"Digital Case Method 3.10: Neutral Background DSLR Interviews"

For our final interview tutorial, we wanted to show you a setup that we think is crucial to creating a sustainable CASE program at your institution. The idea behind this setup is to create a standard interview look that you could use over and over and give yourself consistent looking interviews. You would ideally leave this setup in a private space somewhere and use it when you need to interview new subjects. You can also use this basic interview setup on international shoots and locations. either by taking the gear with you or by having partners shoot in the same style for you. We've done this on location in Uganda, India, Brazil, Nepal, a wide variety of locations. It's something that's sustainable and that looks great and we're thrilled to share it with you.
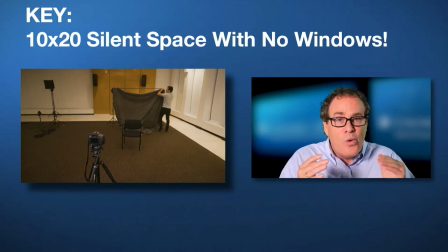0:58 The key to making this interview setup work is to find a quiet location where you can control all the audio and all the light. This can be a classroom, a lecture hall. The most important thing is that you can shut all the windows and has very good audio.
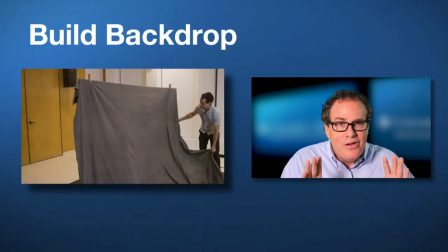1:15 We start off by building the backdrop. This is a basic gray photo backdrop that's relatively inexpensive. It can be purchased in most photo shores. We use a gray one to match in all our locations around the world.
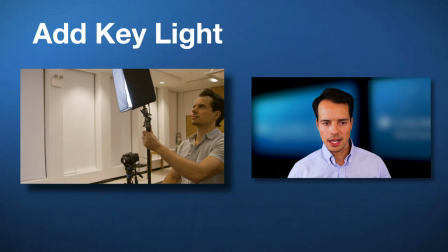1:28 Once you have that in place and you know where the subject is going to be sitting, we're going to add in our key light, which again is the main light that goes on the interview subject. So this fills in their eyes and their face.
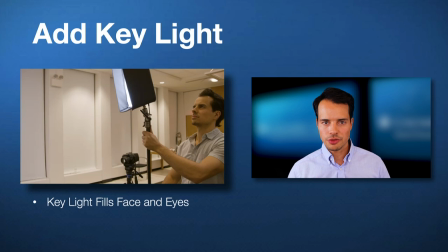1:43 You're going to want to make sure that it's in a good position far enough away from them so that it softens it a bit. But again, this is our main light that we're adding into the scene. After that, we add in a light for the backdrop.
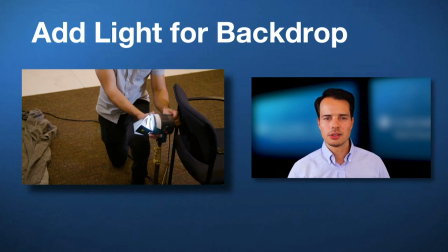1:57 So in this case we are hiding our light behind the chair so you won't see it. It's sort of a out of focus light beam that adds some texture to the background, makes the shot look a little bit more interesting.
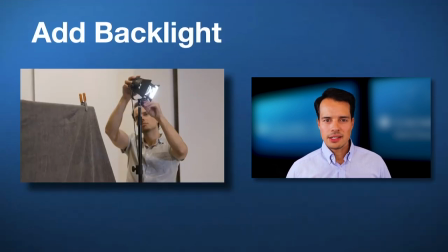2:11 And then we're adding in our backlight. So the point of this light, which is a very soft and subtle light, is to just add some separation between the subject and the background. Oftentimes, you might not even notice it in a shot, but it is doing something by separating those two elements.
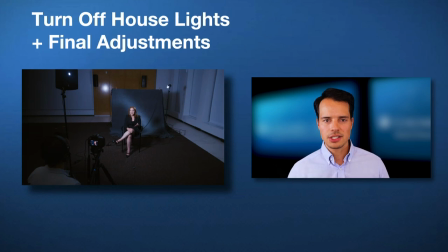2:32 Once our lights are in place, we're going to turn off the house lights overhead and make any final adjustments. So again, we're looking at our three lights, our key light, our backlight, and our background light.
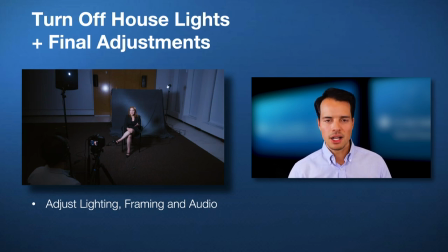2:45 And if we need to increase the intensity at all, we might do that. We're also going to be checking our framing of our interview subject. And then as always, we're checking those audio levels. We're checking to make sure that everything still sounds and looks as good as it can.
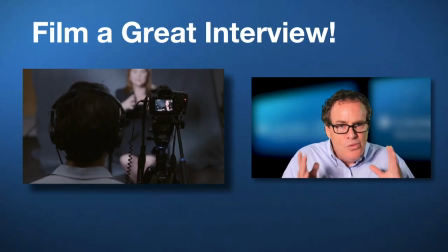3:01 And then once it's set up and rolling, it's an interview like any other. You want to focus on connecting to your subject and getting those magic moments. One point I'll make is that this interview setup also works very well for remote interviews we often do an interview set up like this with a remote camera person
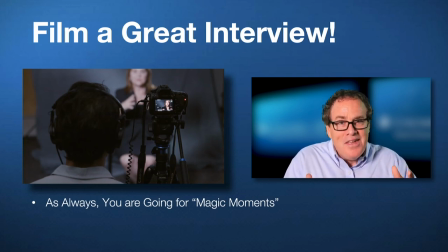3:19 and we join via zoom it's a way of doing professional quality video remotely well we hope this quick introduction has been helpful now let's look at brian actually set the interview up now we want to show you an interview setup that a lot of you can use in your organizations it's a setup where we use a neutral background in case you want to bring multiple people in for interviews and have them all look the same we're going to use a gray backdrop and three-point lighting let me show you how it works the great thing about this setup is that it'll work in almost any
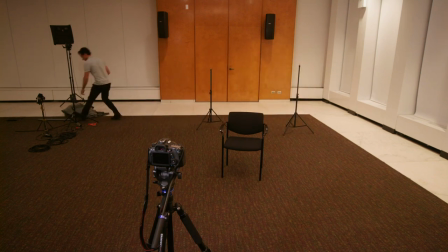3:50 small area where you can control lighting and sound so it's a very useful setup that will allow your organization to record very professional looking interviews with a wide variety of people all in one location we at columbia have a permanent interview
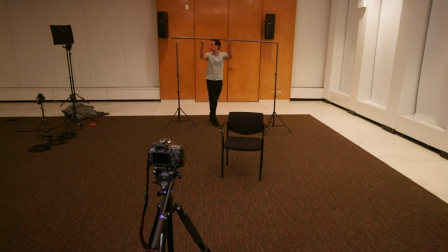4:04 room set up with his lighting and use it to complement stories filmed on location by students using smartphones. It allows us to record professional-looking and sounding interviews that complement that footage from the field.